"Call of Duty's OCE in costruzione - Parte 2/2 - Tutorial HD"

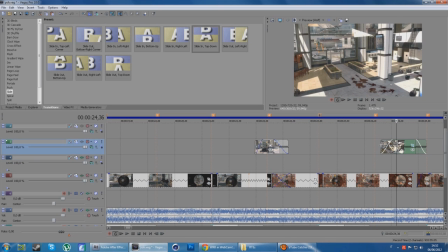728s
E invece con quest'altra cinematica sono riuscito a togliere tutto questo tempo di attesa,
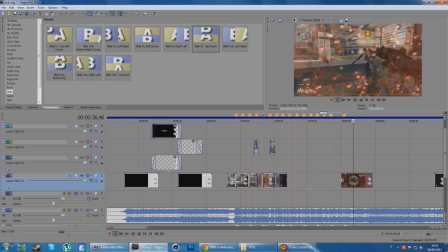733s
dove in poche parole non c'era praticamente neanche uno sparo, e perciò si va a eliminare anche questa.
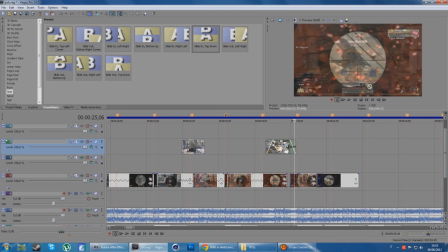740s
Quindi ragazzi, è un po' da lavorare con la vostra creatività. Al posto delle cinematiche potrete utilizzare le transizioni di Sony Vegas,
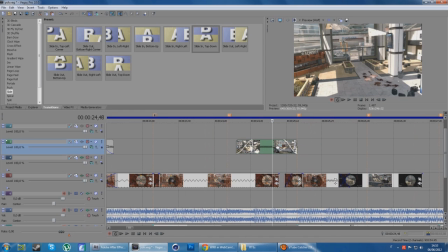748s
potete mettere qualche effetto che trovate negli editi in pacco, oppure qualche cosa con After Effects, insomma sta a voi decidere. Io ho messo tranquillamente delle cinematiche,
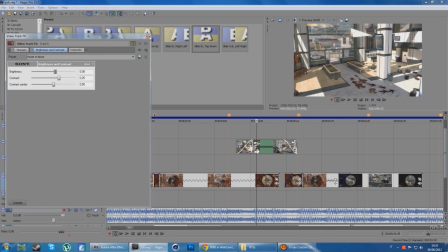759s
ed adesso non dobbiamo andare a fare altro che magari applicare una color correction,
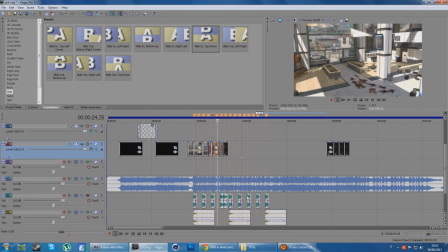764s
e come vedete io comunque ho fatto metà lavoro e tutto il resto lo andrò a fare per cazzi miei, e voi vedrete ovviamente il risultato finale.
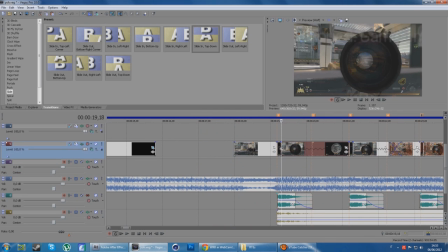772s
E comunque era questa la cosa, vedete che ci sono gli spari, le parti più rallentate per coprire tutta la zona senza gli spari, qui come vedete rimira, c'è l'altra volta uno sparo, qui un'altra volta il rallentatore, qui qualche fade, qualche cinematico, comunque qualcosa che faccia da transizione.
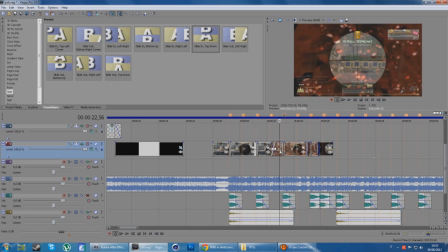790s
E diciamo che è così molto facilmente che si costruisce un edit. Poi se volete fare over edit, quella è un'altra cosa, non sto qui a spiegarvelo perché non lo sopporto.
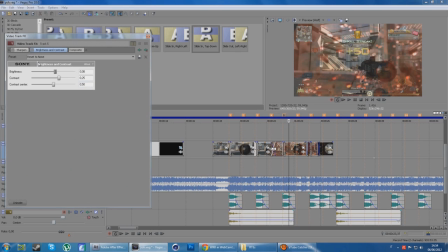798s
Una cosa molto semplice, vi avevo detto poi che c'era da andare a scegliere la color correction, come vedete sciarpine, brightness and contrast,
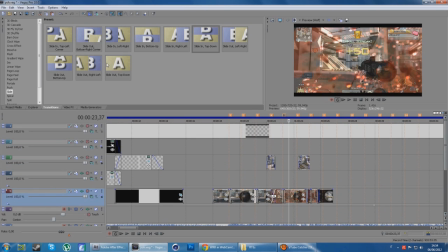807s
poi abilitate le bande nere, ed io le color correction già me le sono viste. Magic Bullet ne avevo applicata una che dovrebbe essere, non so,
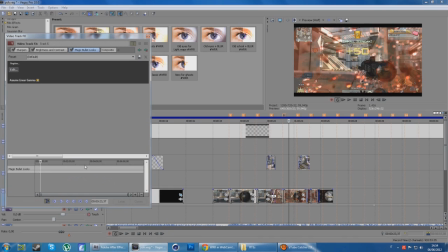819s
faccio prima applicare il default animate ed poi vado a scegliere appunto da qui
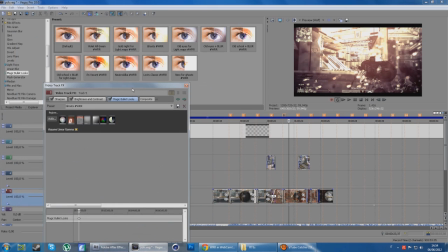827s
la color correction. Eccola qui, era questa qui. Ghost Warrior me la sono creata da solo un po' di tempo fa, ecco qui che vedete che alla fine quel che,
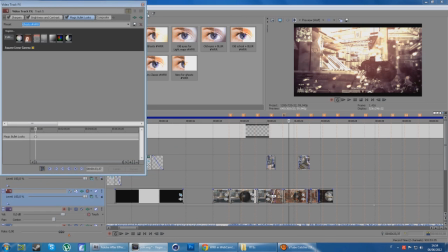836s
diciamo, ci creiamo per noi alla fine ci va a servire. Quindi questa è la color correction,
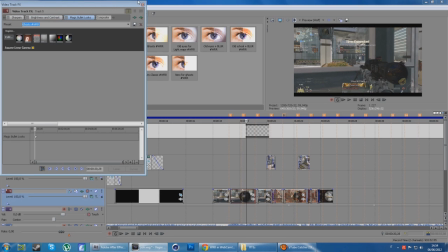842s
molto semplice. Adesso vi ripeto, andiamo a finire su Adobe After Effects, vi faccio vedere una piccola parte di Twixtor in modo da
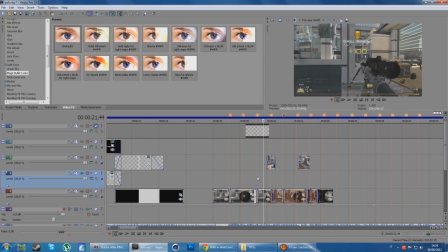850s
spiegarvi un po', vi faccio così orientare come dovete andare a fare il Twixtor con Adobe After Effects, e poi io completo tutto per me e vi faccio vedere ovviamente il risultato finale su GuzzFilm.
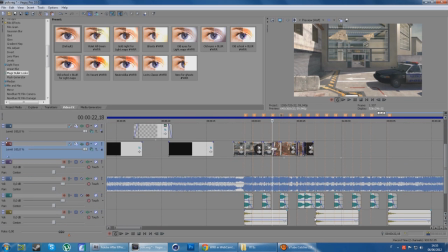861s
La parte in cui dobbiamo andare a fare il Twixtor è qui, perché come vedete c'è il The Boom SFX,
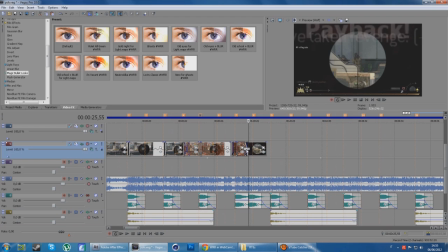867s
che in poche parole è lo sparo più potente, perciò qui c'è lo sparo, in poche parole qui devo finire di allungare,
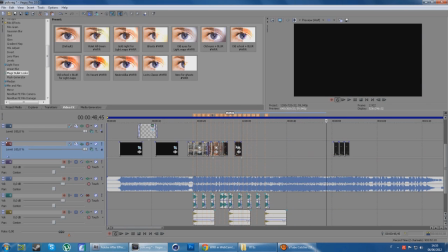874s
quindi questo qui è lo sparo che andrà a finire qui.
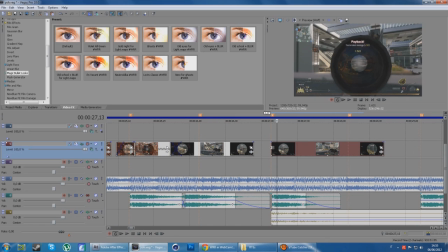881s
Lo posizioniamo e andiamo a fare perciò il Twixtor a una zona che più ci piace. Io direi questa qui. Una volta che si è fermato questa tabellina, un po' così facciamo anche il Twixtor un po' più preciso. Facciamo S, ci prendiamo un po' di fotogrammi da Twixtorare.
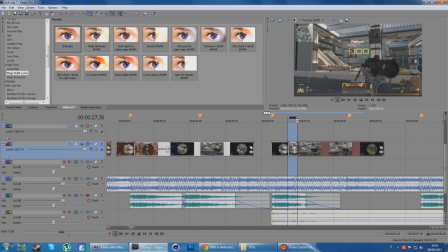904s
Basta così. Premiamo un'altra volta S, renderizziamo questa piccola parte in AVI e la andiamo ad inserire in Adobe After Effects.
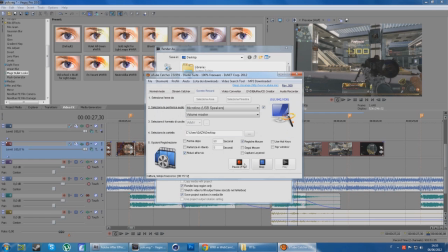912s
Metto in pausa ovviamente.
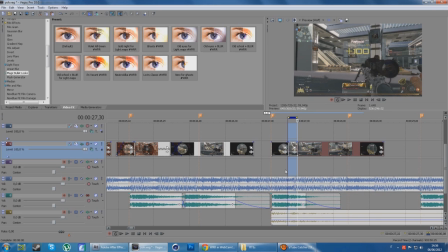914s
Ok, a questo punto, come potete vedere da Sony Vegas, in poche parole, dove andremo a mettere il Twixtor, perciò da qui, dallo sparo,
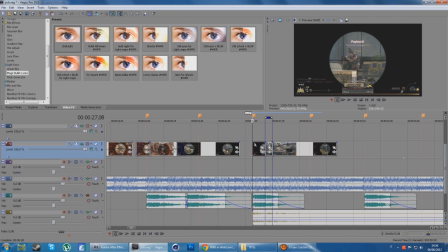923s
in poche parole abbiamo a disposizione questo tempo qui, perciò quello che corre dal marker 9 fino all'11 e neanche tutto l'11, perciò magari qualcosa fino a qui.
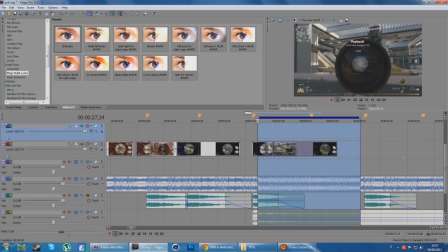937s
Selezioniamo tutto questo pezzo, quindi perciò così più o meno a metà, e qui sotto possiamo vedere quanto abbiamo a disposizione, 1 secondo e 54,
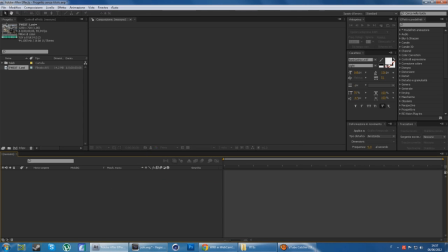946s
perciò andiamo in Adobe After Effects ed andiamo a fare composizione, nuova composizione, e gli date 2 secondi, così non vi potete sbagliare.
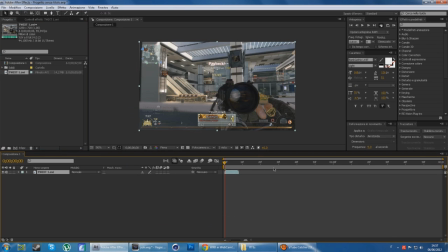955s
A questo punto inserite la clip, io vado il più veloce possibile perché stiamo sopra un quarto d'ora.